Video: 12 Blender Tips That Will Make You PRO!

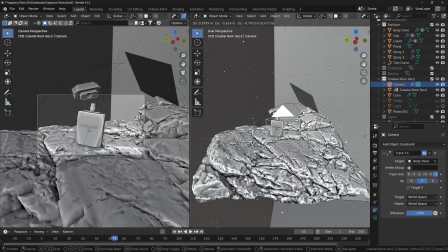[12:15]
It's pretty simple, and if it doesn't work, try applying transforms, or you can try switching different axes.
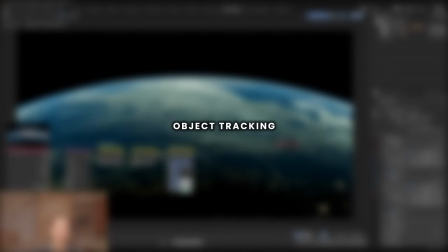[12:22]
So there is a way how you can make your renders more cinematic, just with one single node.
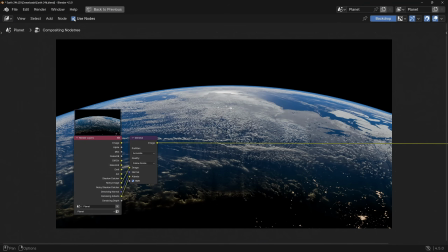[12:26]
First, render your scene, then go to compositing, enable use nodes, and add RGB curves node, and plug it to the node group.
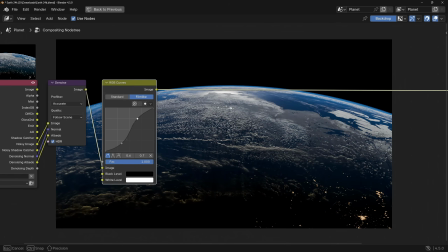[12:34]
Now, to make the render more visually appealing, we will create an S-curve, which means that we will make the highlights brighter and the shadows darker.
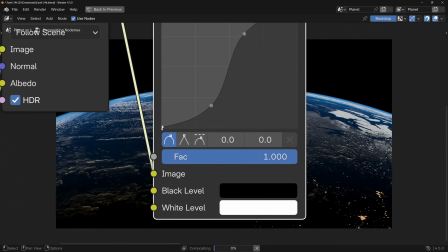[12:42]
And as the cherry on the top, we will take the absolute highlights and absolute shadows, and we will bring them a little bit closer together.
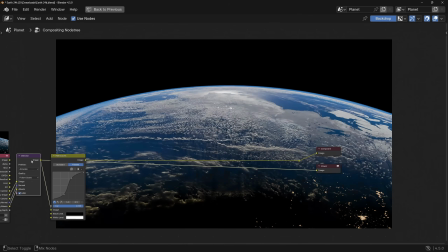[12:50]
This will make the render look a little bit less contrasty, but in my opinion, it looks a little bit more visually appealing.
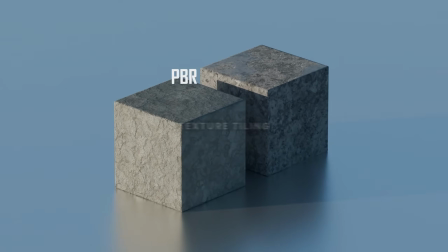[12:57]
Now, if you don't want to deal with texture tiling, there is an alternative way how we can apply materials to your objects, and that is procedural shading.
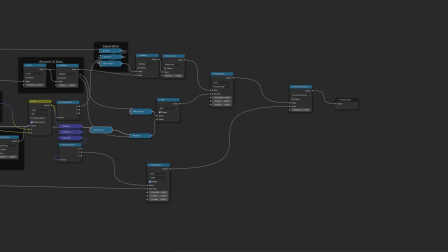[13:05]
Unlike shading with PBR materials, procedural shading is entirely node-based,
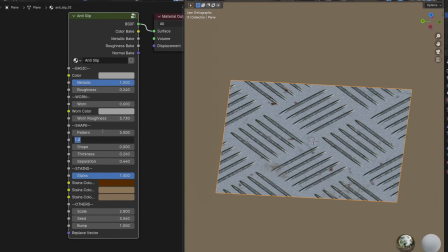[13:09]
and it's all done directly in Blender, which means that the entire material is made in the shader editor.
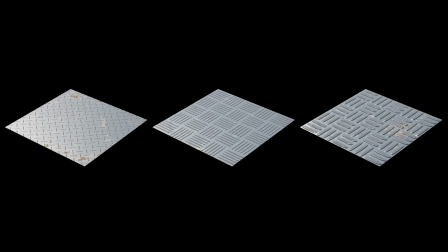[13:15]
With this method, you have a complete freedom over the appearance of the material, because you can fully customize any property that the material has.
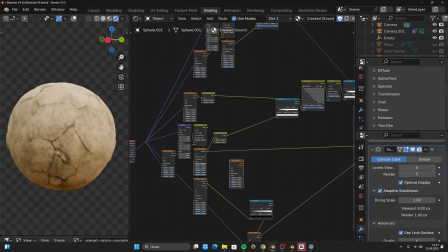[13:21]
Another big advantage that procedural shading has over traditional PBR shading is that the resolution of the materials is fully adjustable,
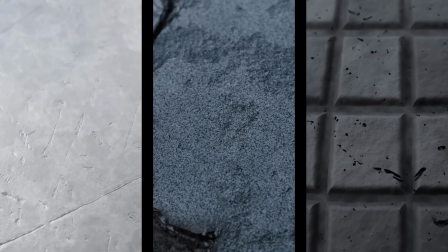[13:29]
which means that your materials can basically have unlimited resolution, unlike with PBR materials,
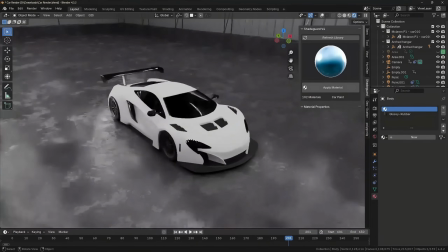[13:34]
where the resolution is strictly determined by pixels. Now, I can proudly say that I have mastered this skill to the point where I'm making procedural
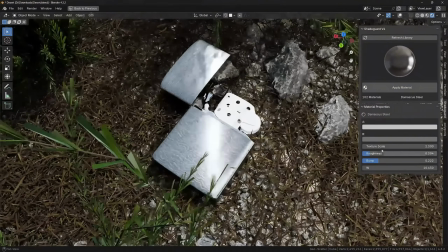[13:41]
materials that are fully realistic and can be easily customized by the user.
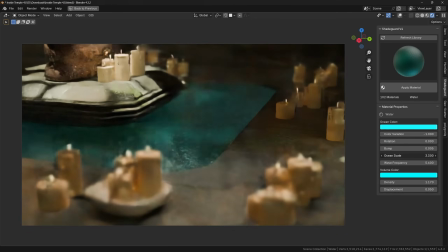[13:46]
I recently released an add-on with over 100 of these materials, so if you want to get it,
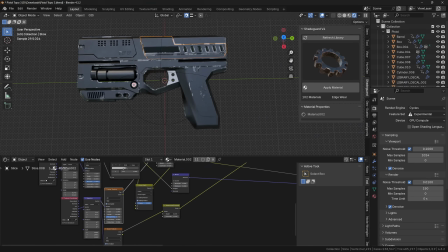[13:51]
you can either click on the link which appeared in the top right corner, or you can find it under this video.
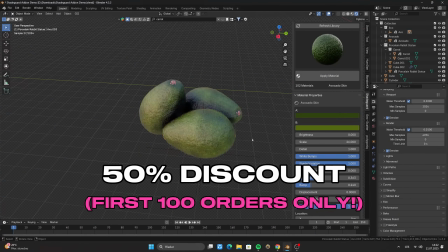[13:56]
It is the first link in the description.
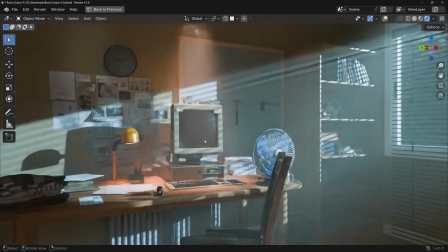[13:58]
I'm gonna show you how you can add a story and detail to your renders and make your scene overall more interesting just with one single texture.
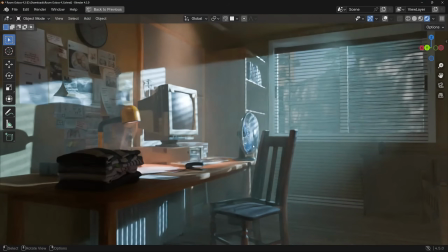[14:06]
You might have heard about it before.
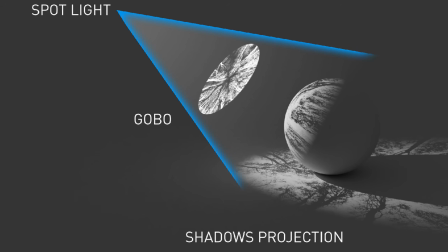[14:08]
It's called gobos, and it's a lighting technique that uses textures to create dynamic shadow patterns and to make your renders feel more alive.
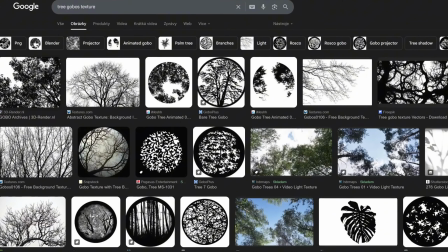[14:16]
First, you need a gobos texture, which you can find online pretty easily, because it is just a black and white texture.
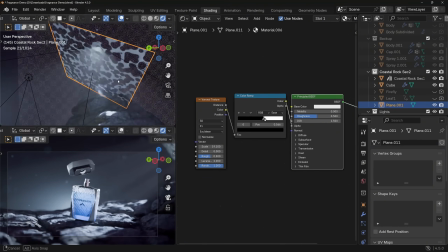[14:23]
Alternatively, you can use a procedural texture like noise,
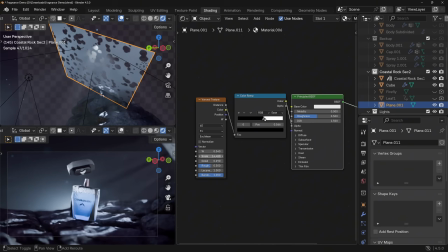[14:26]
but the appearance won't be as realistic as if you would use a realistic gobos texture, which contains a silhouette of a certain object.
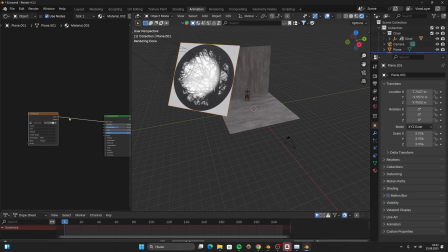[14:34]
Then you will apply the texture on the plane and plug the alpha to the alpha. If you don't have an alpha mask, you can use the color output too, since it's already black and white. Again, there are many reasons why gobos can improve your renders.
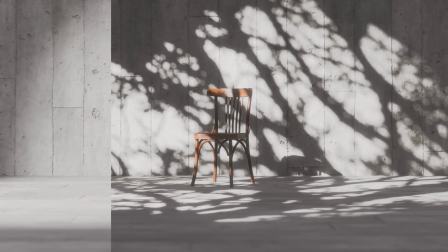[14:47]
First, it adds story and detail to your renders. Here you can see comparison with two renders, one with and one without gobos. The reason why the one with the gobos looks better is because the gobos can add context to your scene, and it can heavily contribute to the storytelling.
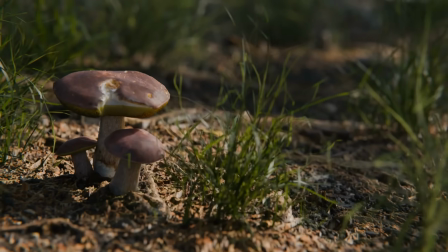[15:02]
Another reason why gobos is very popular is that it adds animated element or movement to your render.
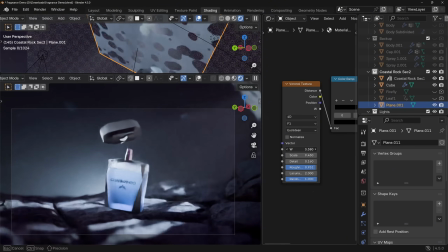[15:08]
Because you don't have to use a static texture, you can also use a video, or you can animate a procedural texture, which can make the render look more believable.
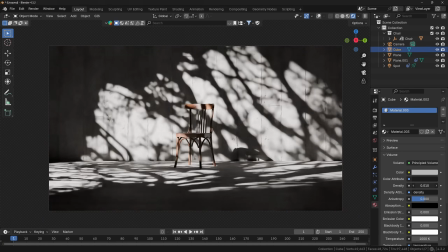[15:16]
And finally, gobos works very well with volumetrics, since you can easily make god rays, which is a pretty cool effect to have.
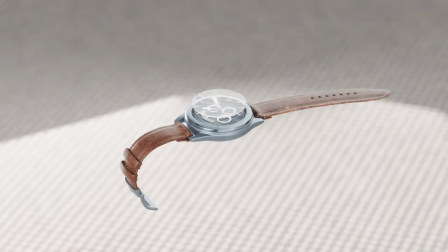[15:23]
So here were some of my tips, which helped me a lot in my professional Blender career.
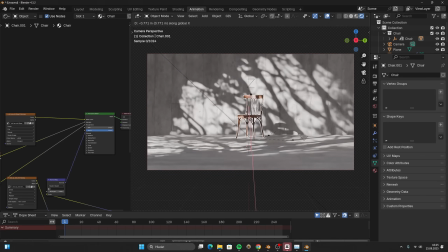[15:28]
If you want to have similar videos in the future, subscribe to my YouTube channel, comment what you think, and make sure to leave a like.
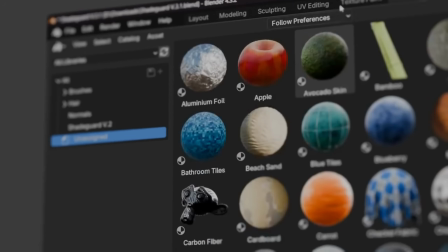[15:34]
Also check out my new add-on called ShadeGuard, which I already mentioned in this video. It's a library of over 100 procedural materials, ready to be used for any project.
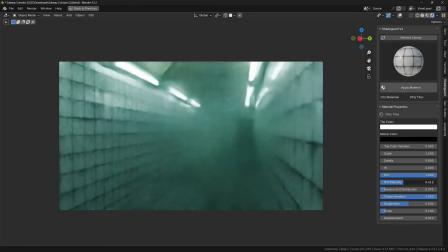[15:42]
All materials are fully customizable, with unlimited resolution, and can be animated.
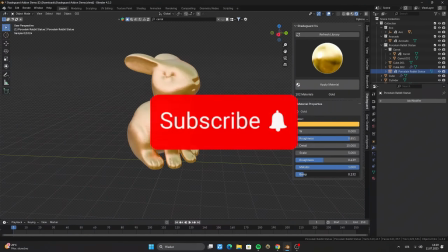[15:47]
So if you are interested, is the first link in the description, and I'm gonna see you in the next video. See you there.